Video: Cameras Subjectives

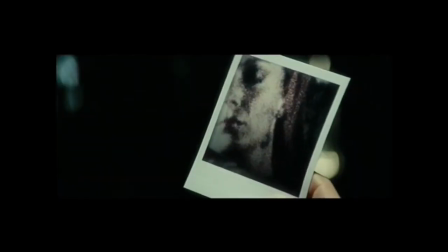(0:04)
On appelle plan subjectif un plan qui permet au spectateur d'adopter le point de vue d'un personnage au sens strictement visuel du terme,
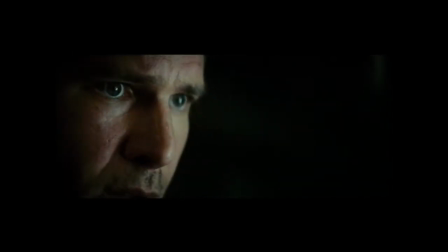(0:13)
c'est-à-dire de voir en quelque sorte à travers ses yeux.
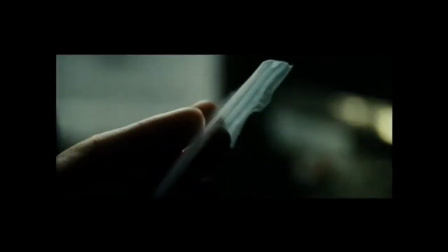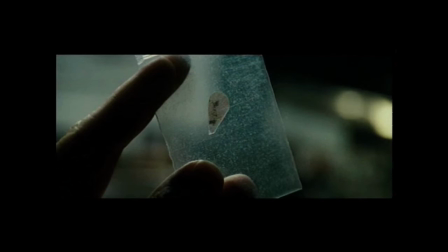(0:23)
Le caractère subjectif d'un plan peut être indiqué par divers moyens. Un choix de cadrage peut suffire.
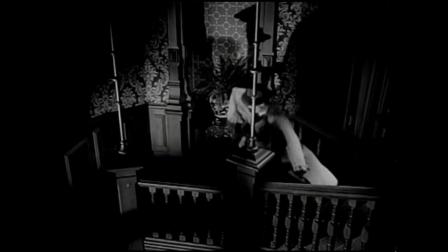(0:30)
Dans cette séquence de La Féline, Iréna surplombe Oliver qui descend les escaliers.
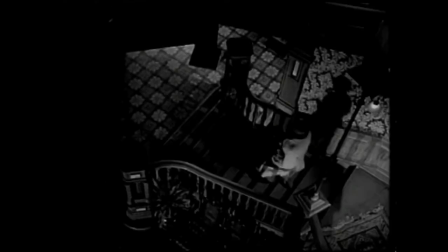(0:36)
Les plans en plongée qui nous montrent Oliver adoptent donc le point de vue d'Iréna.
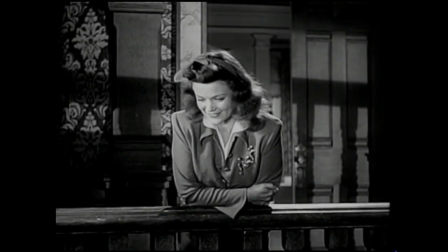L'interposition d'un cache ou d'un obstacle entre la caméra et le sujet filmé peut également renvoyer à la présence d'un regard.
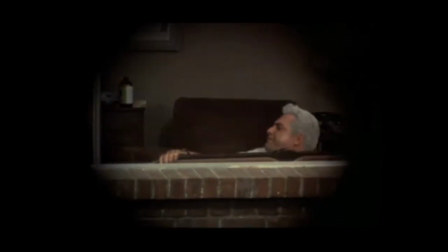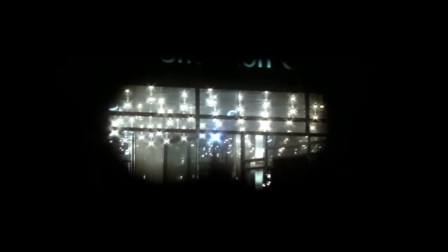(1:02)
Dans Pulsions, Brian de Palma nous montre ce que voit le tueur qui surveille sa proie grâce à une paire de jumelles.
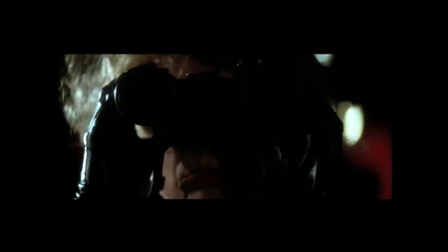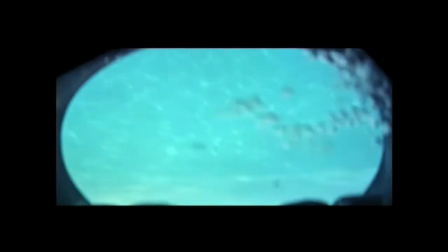(1:15)
Et dans ce plan du lauréat, c'est à travers un masque de plongée que nous percevons, avec Ben, le monde environnant.
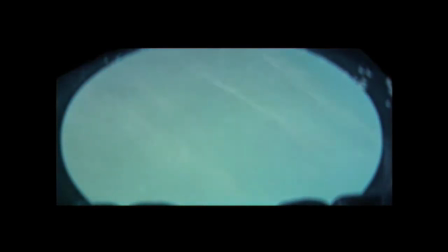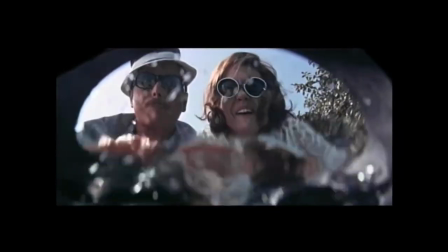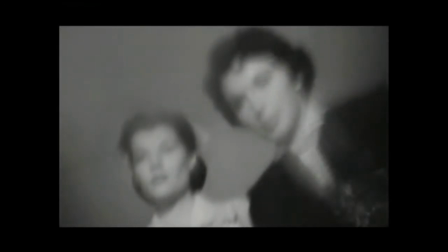(1:36)
Certaines déformations de l'image, comme le flou, peuvent également renvoyer à ce que nous savons de l'état du personnage.
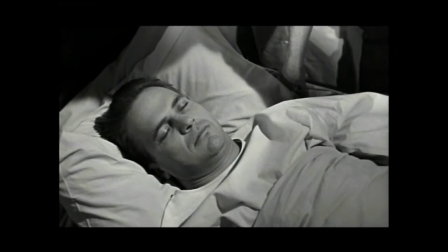(1:42)
Dans cette séquence dans 4ème vitesse, Mike Hammer s'éveille après avoir été drogué.
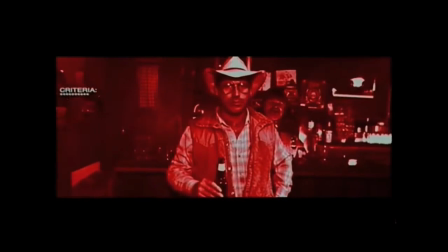(1:51)
Enfin, d'autres indications peuvent renvoyer à une vision subjective qui n'est pas celle d'un être humain.
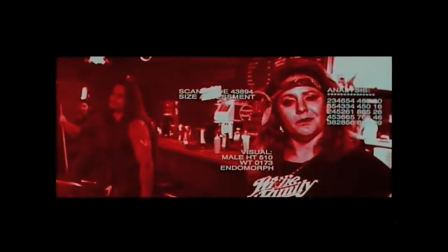(1:57)
C'est le cas dans Terminator 2, de James Cameron,
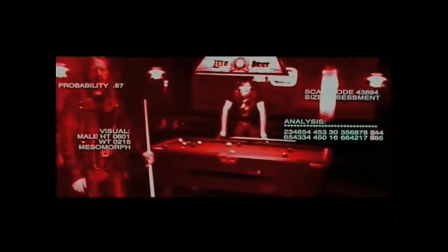(2:00)
où la vision du robot est représentée par une sorte d'écran de contrôle comportant des indications sur les objets qui se trouvent dans son champ visuel.
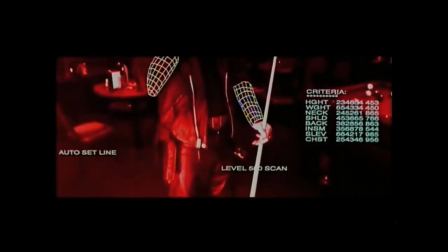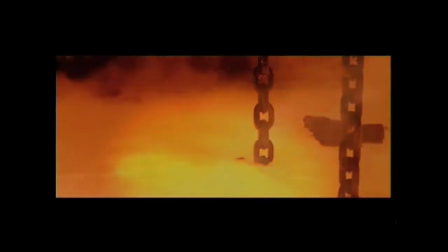(2:12)
La mort sacrificielle du Terminator à la fin du film est alors traduite par un plan subjectif qui montre l'extinction de cet écran.
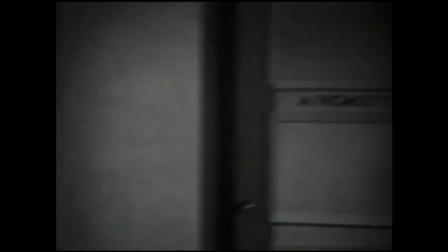(2:27)
Lorsqu'un long plan en mouvement ou une séquence entière sont filmés depuis le point de vue du personnage, on dit aussi qu'ils sont filmés en caméras subjectives.
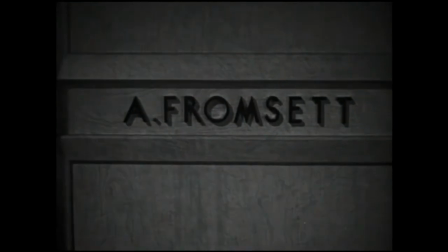(2:36)
Dans La Dame du Lac, en 1946, Robert Montgomery applique ce procédé tout au long du film.
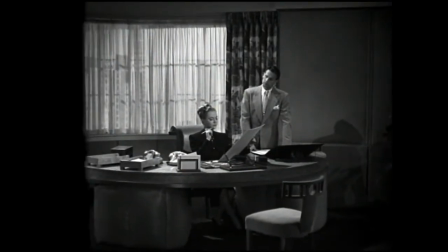(2:42)
La caméra est à la place du héros dont le spectateur entend la voix sans en voir le visage.
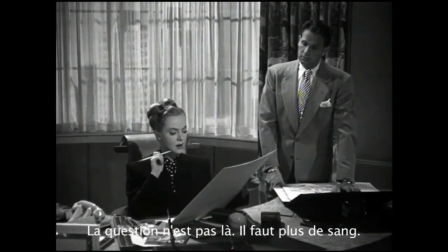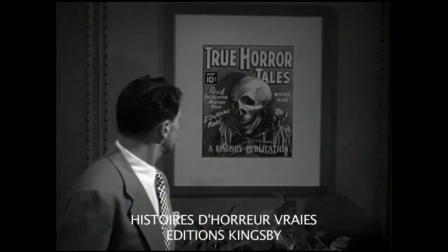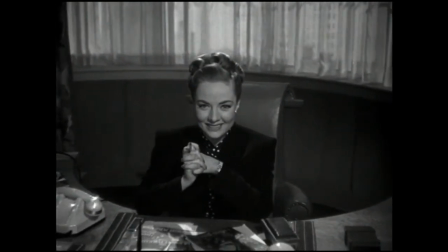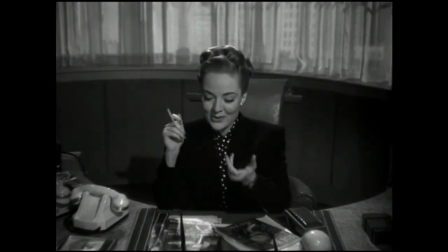Lorsque la pratique de la caméra portée s'est développée, elle a permis de traduire de façon plus réaliste les mouvements du corps d'un personnage. Aujourd'hui, les plans en caméra subjective sont généralement filmés à l'épaule ou au steadycam. C'est le cas dans le pré-générique de Blow Out de Brian De Palma, qui nous fait adopter le point de vue d'un tueur psychopathe.
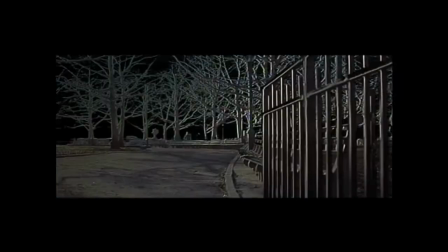(3:49)
Dans Wolfen, une meute de loups chasse et tue en plein New York. Les glissements de caméras très rapides, effectués au ras du sol grâce au Steadicam,
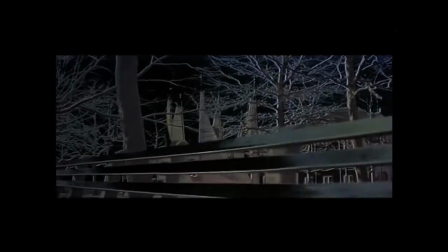(3:57)
associés à un traitement plastique singulier de l'image, indiquent les moments où nous partageons le point de vue de ces loups.